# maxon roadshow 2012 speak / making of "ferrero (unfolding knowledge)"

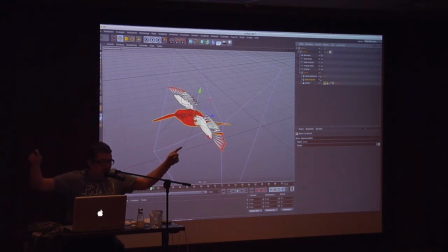Also ich sage dem Spline-Deformer, wirke bitte auf die Flügel, mithilfe der Vertex-Maps sage ich, wirke bitte nur auf die Flügel und nicht auf den Körper. Und die Splines, die kann ich hier,
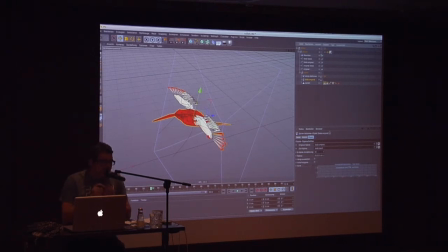genau, da sage ich, das ist das Original, das ist das Zielobjekt und dann muss ich das einfach nur in der Zeit animieren, dann verformt sich das Spline zum Ziel-Spline und jetzt achtet man auf meine Hände, wenn ich das schnell hintereinander mehrmals mache. So, und das ist der ganze Kolibri. Und das Schöne ist, das Mesh liegt aber eigentlich hier so lose drin.
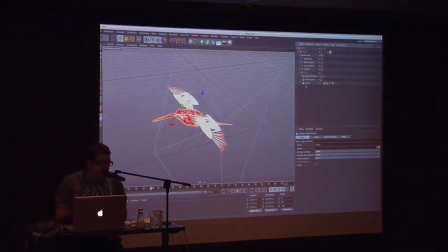Da könnte ich jetzt auch einen anderen Kolibri reinschmeißen, der halt high detailed ist und der würde immer noch dieselbe Animation machen. Und ja, das war's schon. Und da es auch sehr schnell geht, wirkt er halt im finalen Film ganz flockig und fledert sich da ein.
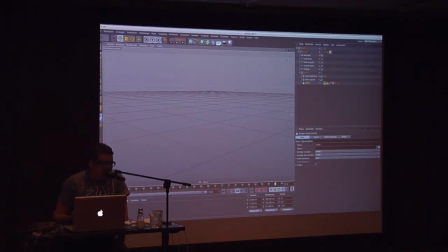Bist du zufrieden, Glenn? Also, wie gesagt, der eigentliche Trick, den dieser Kolibri zeigen sollte, ist der verschwindende Trick, weil der ist wirklich super. Ja. Und falls das Leute vorhin noch nicht mitbekommen haben, was ich halt auch gezeigt hatte, hier so mal aus der Trickkiste,
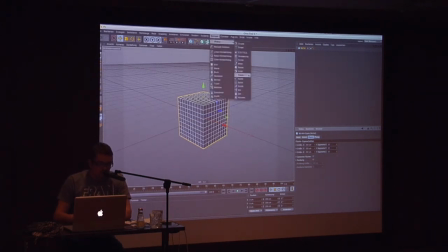sämtliche MoGraph-Effektoren, wie gesagt, wirken auch direkt auf Objekte und Polygongruppen und das vergisst man auch oft. Ihr könnt auch ein Zufallsobjekt nehmen und das habe ich zum Beispiel viel benutzt, um einfach Objekte so ein bisschen zu zerknittern, wie es ja bei Papier ist, die sind ja meistens nicht glatt und habe einfach gesagt,
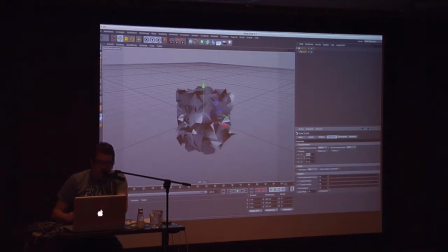hier mache ich einen Zufallseffektor, der wirkt auf die Punkte des Objektes, vielleicht nicht ganz so stark, zack, zack, zack und habe dann ein zerknittertes Objekt. Jetzt muss ich noch das Fontek, nee, nicht wegschmeißen, nur runterziehen. Moment, genau, so und damit habe ich eine Struktur, die halt auf einen flüchtigen Blick schon mal mehr an Papier erinnert.
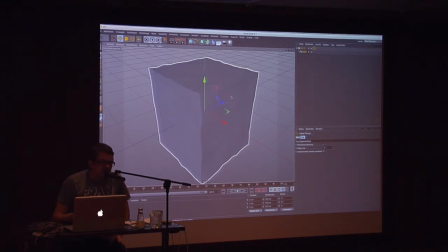Und das Gute ist, wenn jetzt zum Beispiel der Kunde sagen würde, nee, das ist zu zerknittert alles, das soll glatter, dann kann man halt hier sagen, glatter,
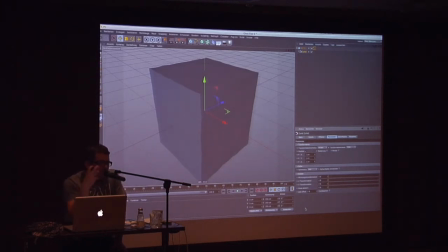so, glatter. Und hat nicht ein fertiges Objekt, was man dann wieder ummodellieren müsste oder so. Das mache ich halt ganz gerne, dass ich, wenn ich solche Geschichten brauche, einfach so einen Deformer raushau, man bleibt flexibel, kann auf Kundenwünsche reagieren und hat halt trotzdem die Funktionalität, die man braucht.
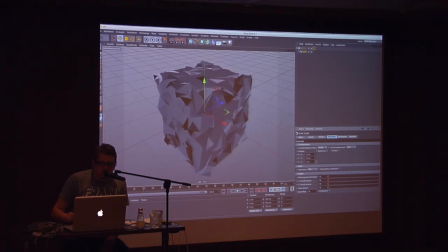Normalerweise müsste man das reinmodellieren. Gibt es noch eine Frage?
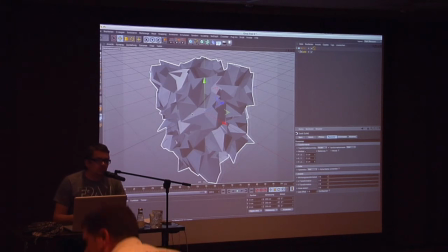Entschuldigung. Kleinen Moment, stopp, stopp, stopp. Ich kann Sie schlecht hören. Wir müssen es nacheinander machen. Machen Sie mal bitte zuerst. Der Kollege wartet einen Moment, jetzt nochmal.
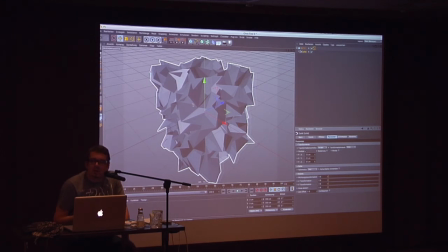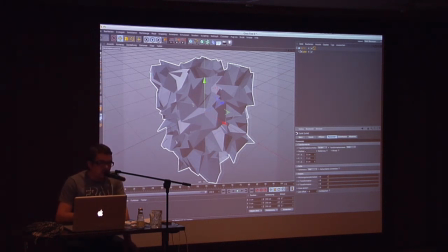Ja, das kann man. Also ich kann das zumindest, ich mache den Job ja schon lange. Und das ist ja auch am Ende das, worum es geht. Ich kann sagen, ich kann das in einem, also konkret gab es hier für fast einen Monat, fast einen ganzen. Und das ist halt der Trick, da passe ich halt die Sachen, die ich animiere, die ich mache, die passe ich halt auch dem Timing an.
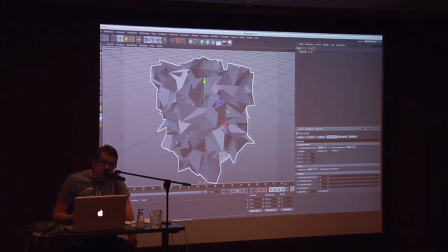Und das kann ich selbstverständlich, ich kann den Film auch in zwei Wochen machen oder in einer, dann wird er eventuell nicht ganz so detailliert, aber das kann man halt skalieren und anpassen. Das bringt natürlich dann irgendwann die Erfahrung mit sich, dass man, was man da rein investiert an Aufwand, dass das halt in der Zeit einfach Sinn macht.
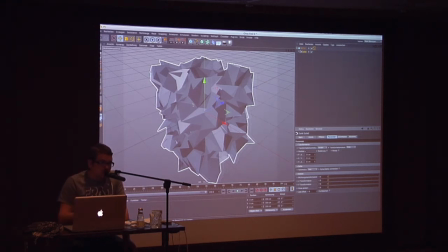Und für diesen Spot gab es konkret einen Monat, was ehrlich gesagt für einen 10-Sekunden-Spot einfach mal utopisch viel Zeit ist. Und tatsächlich war die eigentliche Basic-Arbeit, also das Bauen der Welten, diese drei kleinen Welten,
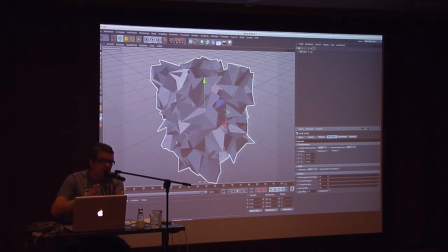drei Welten, drei Tage, animieren, nochmal drei Tage. Ich hatte eigentlich grob nach einer Woche alles fertig und dann, der Rest war jetzt wirklich nur noch Getwiege und Reaktionen von Kunden, Änderungen und nochmal Rendern, neuer Packshot und so. Der hat dann den Rest der Zeit gefressen.